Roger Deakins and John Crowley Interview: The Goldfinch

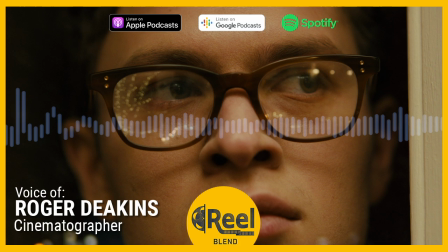theo adult theo is in this room stuck away from the world going through this torment about to kill himself and there's a word outside and i thought that location that kk and the guys found eventually that looked out
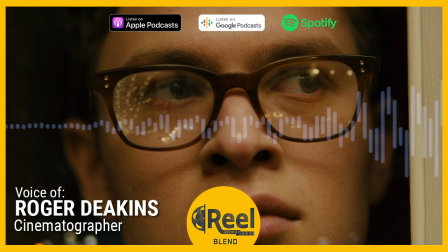over the canal was so perfect because there he is with a window that's almost like a cell like he is almost like a picture in a picture and the picture is what we see the view so that to me that was that
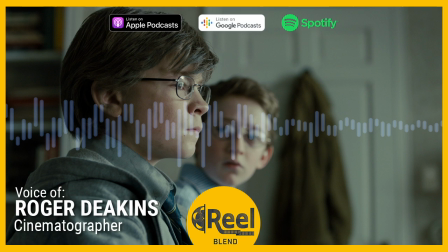was a place where it was crucial to see the exterior because the exterior was saying so much about the character but in the barber apartment they wasn't it was just the way the light came through the window so you know it's it's you have to balance it within the schedule and
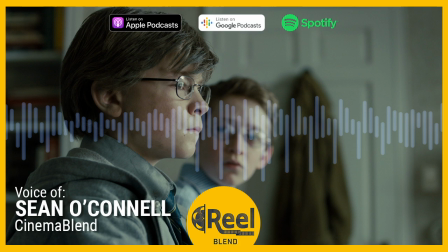the budget but that's part of this discussion and can you elaborate on vegas because vegas to me is such a distinct town because there's such the glitz
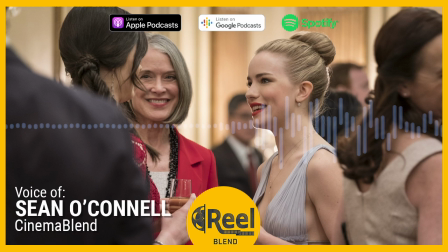and glamour of it and then you guys go to the prefab you know mansions that pop up on the outskirts of it which i think speaks to where those characters were in their journey and finding ways to photograph that well in terms of the early conversations with kk i remember saying to him
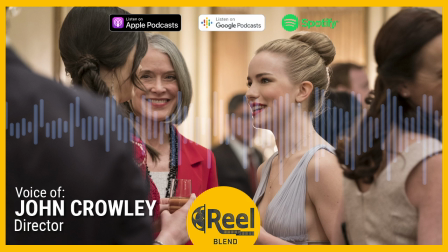it would be you know in contrast to the world of the barbers which is a world of high culture and a slightly airless quality to it as well. And the world of Hobies in downtown, more bohemian world and a more tactile involvement with culture. When you go to Vegas,
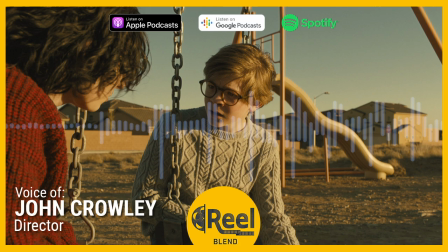you're talking about an environment which is completely sort of non-historical and non-cultural in a way. And I had this idea that I put the KK, which is it would be great if the environment felt like it was no older than those kids. If everything felt like it has no history and and um and of course we
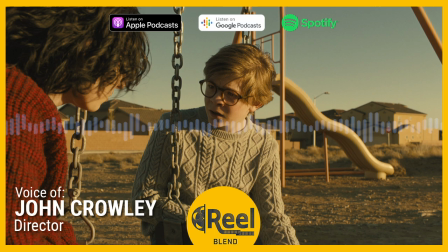were in it was albuquerque we shot that in and um uh you know the the scope and horizon offered us
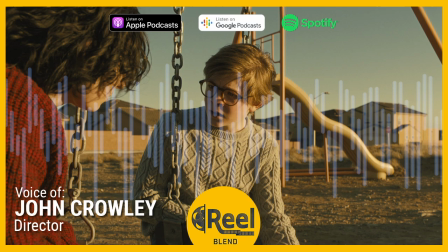amazing scale for the film then and again but again it goes back to emotion doesn't it it goes
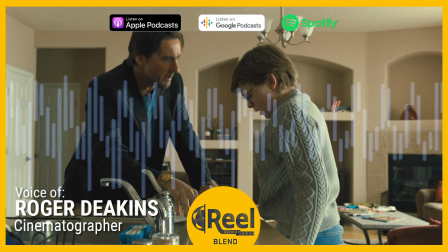back to what you're trying to express characters could have been albuquerque it could have been las vegas it could be in any number of those towns, the suburbs look the same. They're new developments. Half of them lived in, and then particularly, even now, but particularly in the story, they were kind of built,
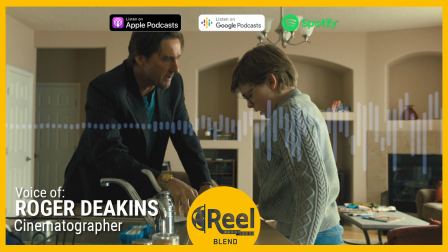and then there was a slight depression, so they were standing empty underwater, as they said, wasn't it? That's the term they call it. So, I mean, but also then for practical reasons on working on a film that's not a huge budget,
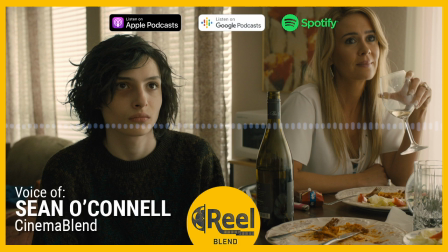is there's much better tax break in New Mexico than there is in Nevada. Sure. Of course. Yeah. You do have this vast array of characters that are so fascinating, even outside of Theo and Boris. And so I'm curious, as you started to tell all the different stories, which are the ones you were most interested in exploring and maybe learning more about as you went through the process?
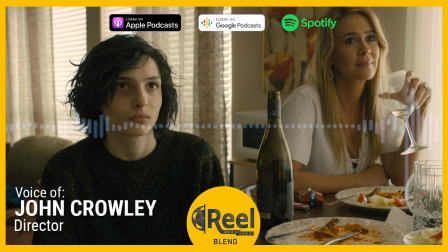Xander is a great character. And in Sarah Paulson's hands is incredibly vivid. But what I loved about what she did with it, you know, a part which could have become a bit of a comic turn or she held on to a sort of emotional depth
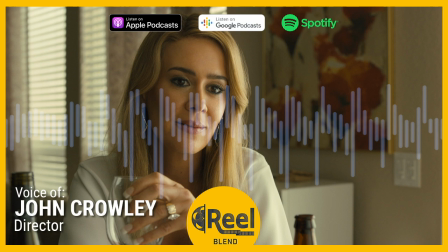to her and that you felt her own tragedy and you felt the complication of her disliking Theo moving into that house, which was glorious. It wasn't just an evil stepmom. It was somebody who feels that her shot at a dream life with
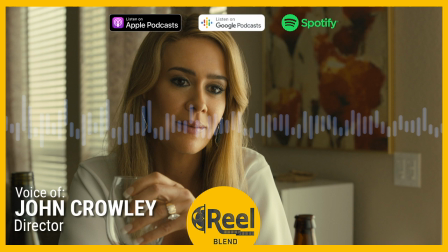her new boyfriend was being destroyed by this interloper you know that was a that was really interesting um Mr. Silver in this Las Vegas when he has one scene who comes to the door knocks on the door who's the the
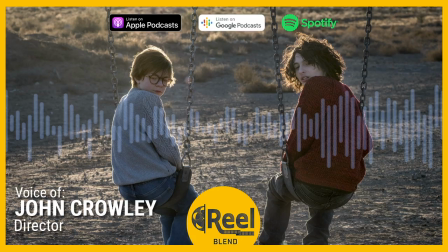New Yorker reinvented himself as a bit of a cowboy out in Las Vegas was a fascinating character there's definitely a there's definitely a spin-off series there I think you know um so yeah it's uh every which way you know that there's a very vivid cast of characters what was unusual about the
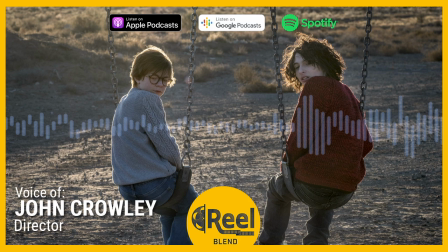shape of it of course is that you sort of have young Theo or old Theo passing through all these different worlds and a lot of characters in these worlds not knowing other characters in the world.